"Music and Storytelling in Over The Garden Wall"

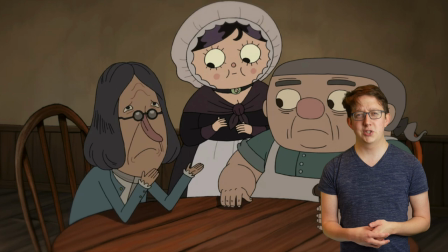744s
But it's not really a song. It's more just awkward Sprechstimme about his immediate desire to leave.
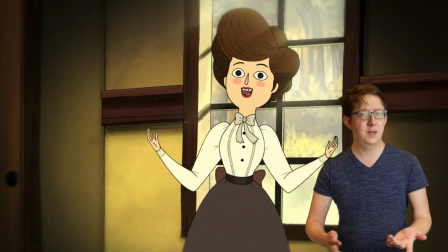750s
Heck, even minor characters like Ms. Langtree or the occupants of the tavern have their own songs, so what gives?
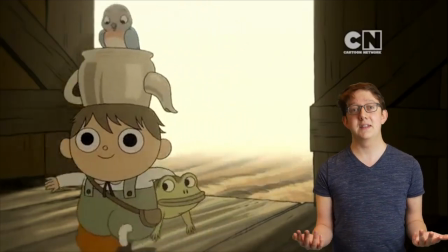757s
Well, while Greg is happy to play along with the odd events of the unknown, Wirt is quite aware that he doesn't belong there.
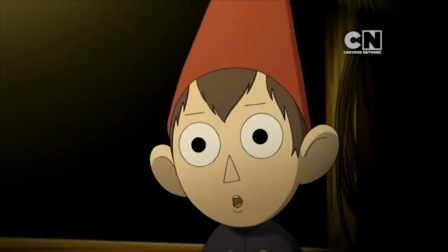764s Folks don't tend to pass through Pottsfield. Oh.
As a result, Wirt doesn't join in the antics of spontaneously breaking out into song.
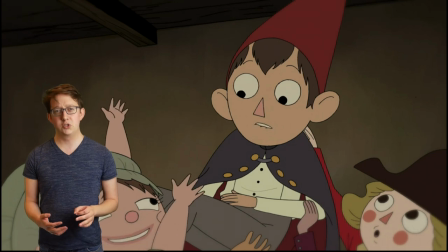772s
But beyond that more human motivation, there's a narrative decision at work here, too.
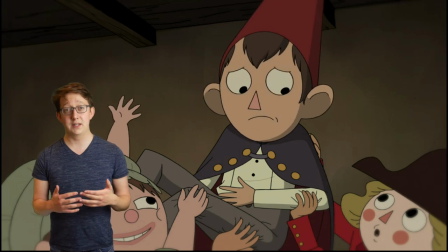777s
The sporadic songs throughout the show do not only represent the characters who sing them, but they also represent Wirt's journey.
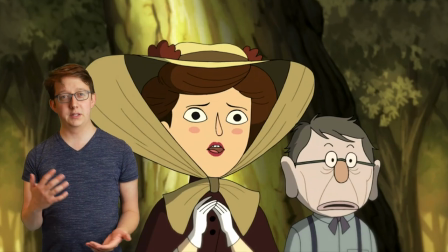783s
While the minor characters represent isolated conflicts with clear themes and solutions, Wirt experiences all of it.
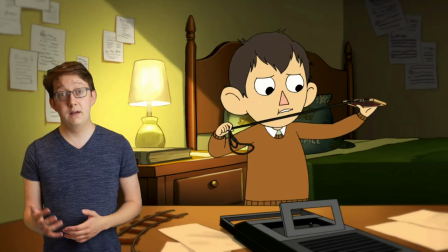790s
Optimism and pessimism, love and heartbreak, timidness and bravery.
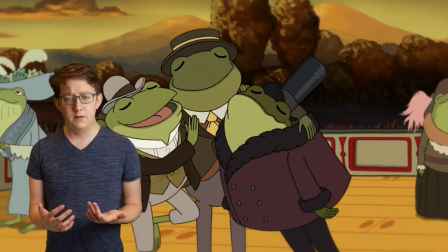795s
And as a result, he doesn't have no songs. He has all of the songs.
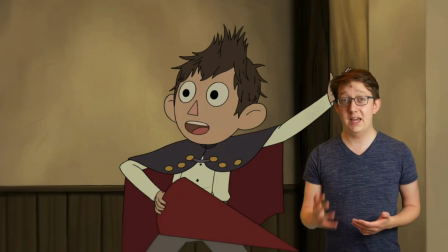800s
While Wirt's terrible singing in the tavern might imply on a first viewing that he exists outside of the song cycle narrative, the truth of the matter is, he is the song cycle narrative.
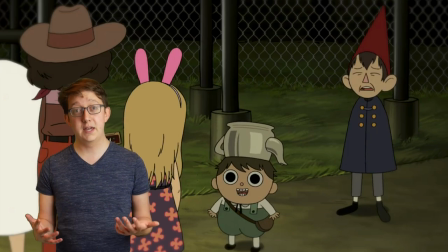809s
And while we come to discover that he is a high schooler in a more or less modern setting, he actually turns out to have a lot in common with the protagonists of German Lieder.
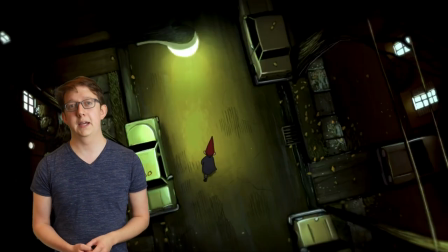817s
Let's go back to Dschirna Müllerin for a second. Time to talk about it. Alright, yeah, let's not milk it. In Franz Schubert's Dschirna Müllerin, we follow the story of a young miller who wanders along a brook until he finds a mill.
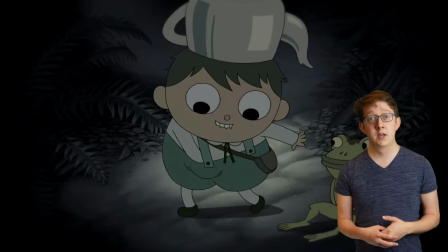830s
In Over the Garden Wall, we track the story of a young high schooler and his brother as they wander along the forest until they find a mill by the brook. In Dschirna Müllerin, the young miller starts working for the miller of this mill and falls in love with the miller's daughter. But when his affections are bested by a hunter clad in green, he recites poetry, fantasizes about his death, and presumably drowns himself in the brook.
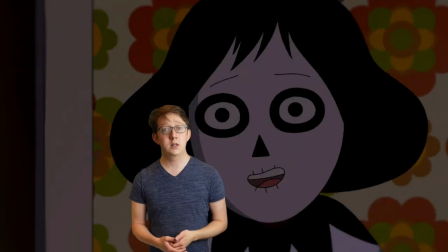852s
In Over the Garden Wall, Wirt falls in love with a classmate,
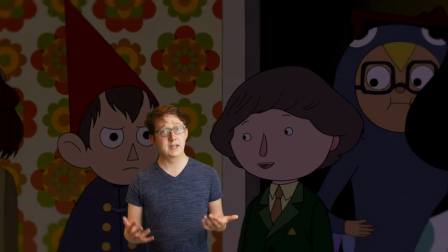855s
but when he believes that his affections have been bested by a boy clad in green, he recites poetry, fantasizes about his own death,
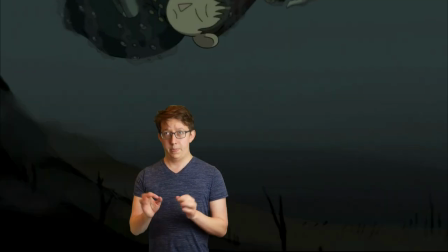862s
and almost drowns in a brook. The story of Dschirna Müllerin is not traced beat by beat, but rather the songs highlight specific moments in the story. These songs could highlight interactions, such as the beginning of the journey, the discovery of the mill,
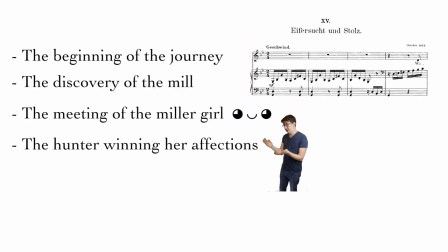877s
the meeting of the miller girl, the protagonist's discovery that the miller girl has fallen for the hunter, or the fantasy of drowning in the brook. Or they can elaborate upon themes, motifs, and symbols in the story, such as the miller's relationship to the brook,
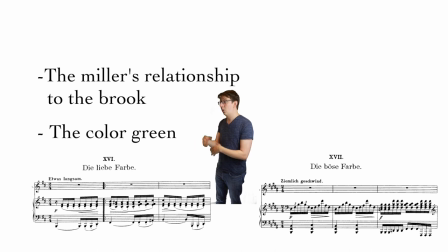889s
the miller's obsession over the color green, or the symbolic relationship between flowers and love. Throughout Schubert's setting of Die Schönemüllerin, specific musical themes come to represent these characters or ideas that are repeated throughout the story.
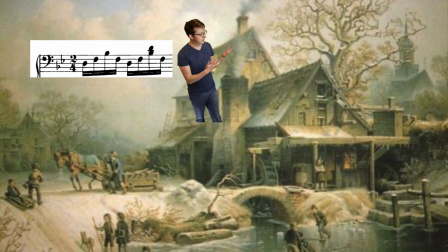901s
This could include the broken first inversion chord representing the brook, the horn call motive representing the hunter,
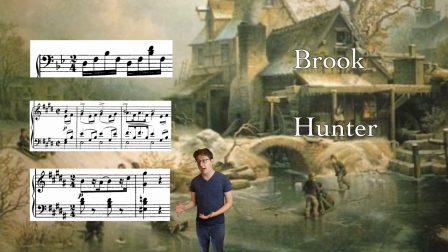907s
or diminished chords and uncommon modulations representing uncertainty.
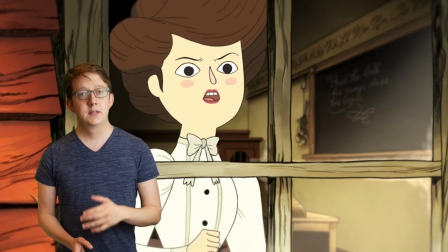912s
The songs from Over the Garden Wall, while not sung by our protagonist, still use characters and themes as a reflection of the protagonist's journey.
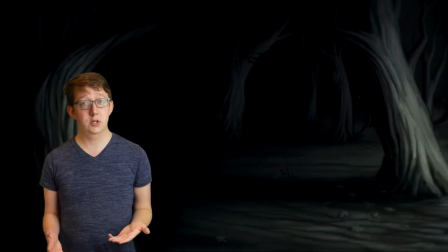920s
Each of the silly one-dimensional characters, and even the more fleshed-out recurring characters, serve to enhance the story of Wirt's journey through the unknown.
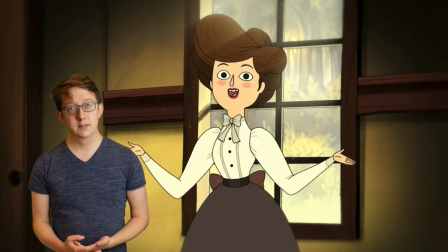928s
And the music gives us some major clues. Ms. Langtry's Lament, the song which humorously depicts her ultimately misplaced feelings about her love interest,
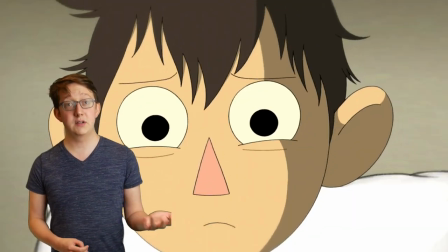936s
foreshadow Wirt's misinterpretation of Sarah's feelings for him versus Jason Funderburger.
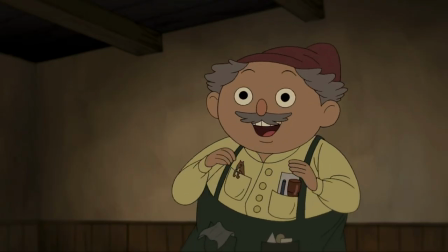941s
The overly simplistic musical musings of the Tavern Dwellers play a foil towards developing self-actualization.
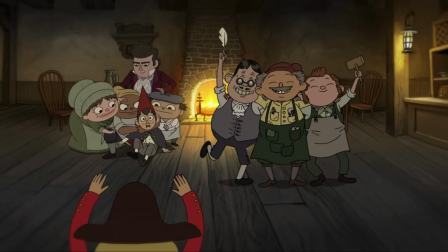947s
Through his interactions with these satirical, heavily labeled characters,
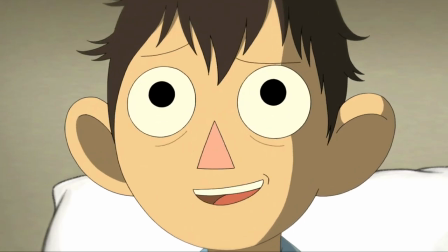951s
he learns to grapple with his uncertainty and also recognize the complex emotions and desires of the people around him.
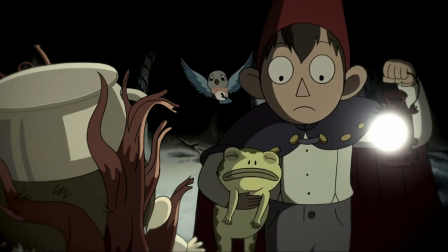958s
The return of potatoes and molasses as putatus et molassus during the final episode serves multiple purposes.
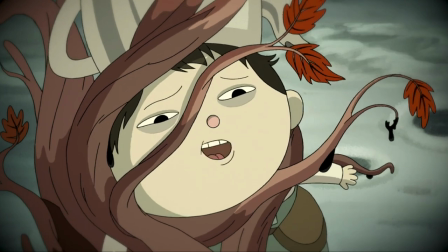965s
The translation in Latin is a reminder of death and the spiritual.
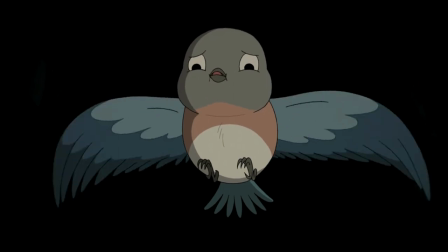968s
The change in musical character represents Greg's transformation from kiddishly self-indulgent to altruistic and self-sacrificing.
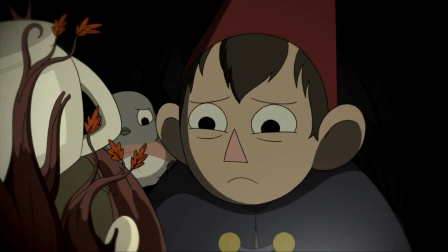975s
And, in a moment of action, it emphasizes Wirt's reaching for hope, echoing Greg's optimism rather than his previously characteristic pessimism.